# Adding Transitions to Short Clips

One of the most frustrating things for me when editing video is dealing with transitions. Of course, if I have perfect footage every single time, overlapping two tracks in ScreenFlow is easy. The frustration comes in when my tracks aren't long enough to support transitions, meaning I have to cut off a bit from the beginning or from the end just to make that perfect switch. So follow me as I go through my two favorite ways of dealing with this issue.
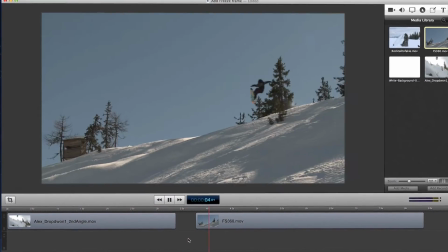33s
As you can see here in ScreenFlow, I'm editing together a couple of clips of some pretty sweet snowboarding footage.
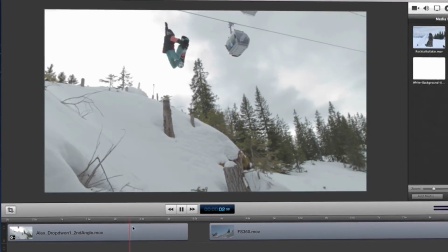38s
These are the two best takes, but unfortunately the cameraman stopped recording a bit early on the first clip.
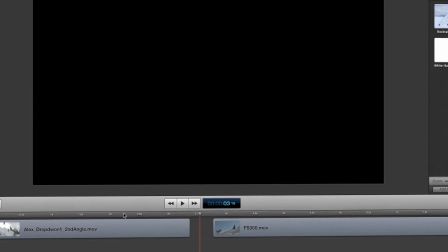44s
See how I only have a split second of the landing? So watch what happens when I just slide the tracks together to make a transition.
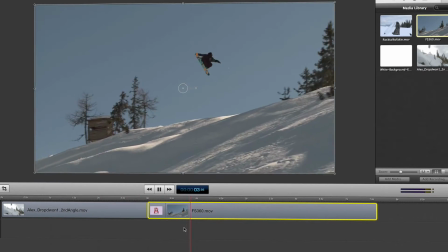52s
Because my first clip cuts off a little too early, the transition doesn't allow us to see the rider stick his landing.
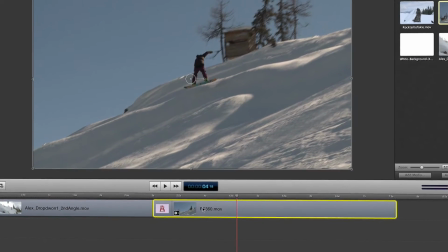59s
My first workaround for this is to just add a freeze frame. Go to the end of your clip, press Command-Shift-F.
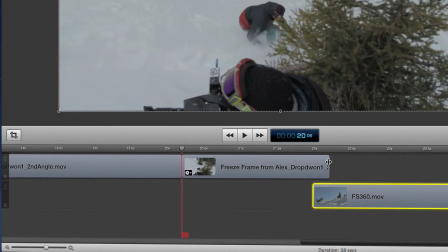67s
This will give us the extra footage we need to add a bit more time to the end of the clip. Now when I overlap the clips,
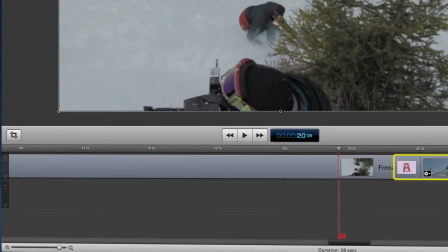73s
I can see the full landing and I have a pretty nice transition.
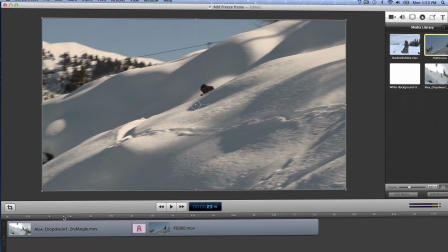80s
Check out the difference between the two. In the old one with no freeze frame, the landing is obscured by the blurring of the transition.
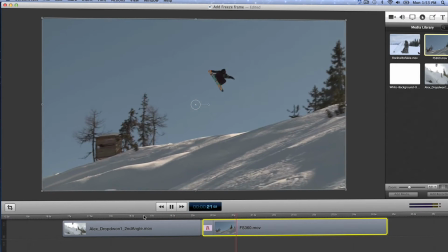87s
But in the new one, we can see just about the full landing. The second way I get around these kinds of transitions is by slowing down the end of the clip.
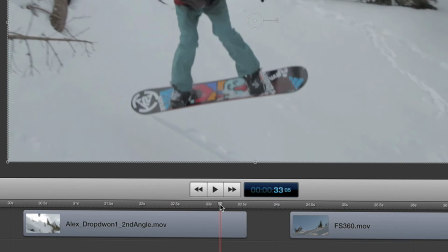96s
I'm going to split the clip right here, just before he hits the ground, and then open the clip inspector for the new short clip.
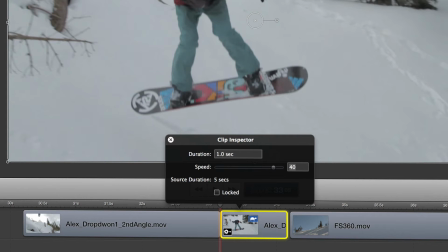105s
I can toggle the speed to about 40% and then overlap the two to create the transition.
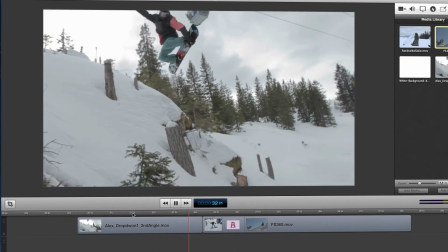111s
Now I have the full landing, as well as a bit of the stylized slow motion effect, which is pretty cool.
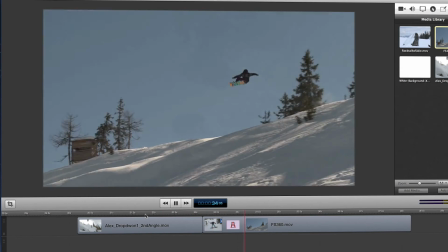118s
Check out the difference between the old transition and the two new ones.
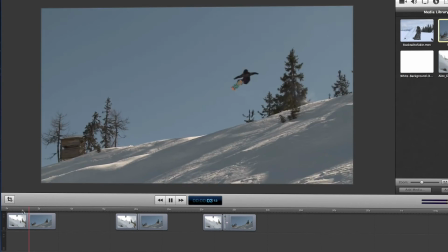Way better. So as you can see, these are two ways of getting around this issue, but they aren't the only ways of doing it. Experiment, see what works best for you. I know these work for me, but whatever you can come up with is probably just as good. Happy casting.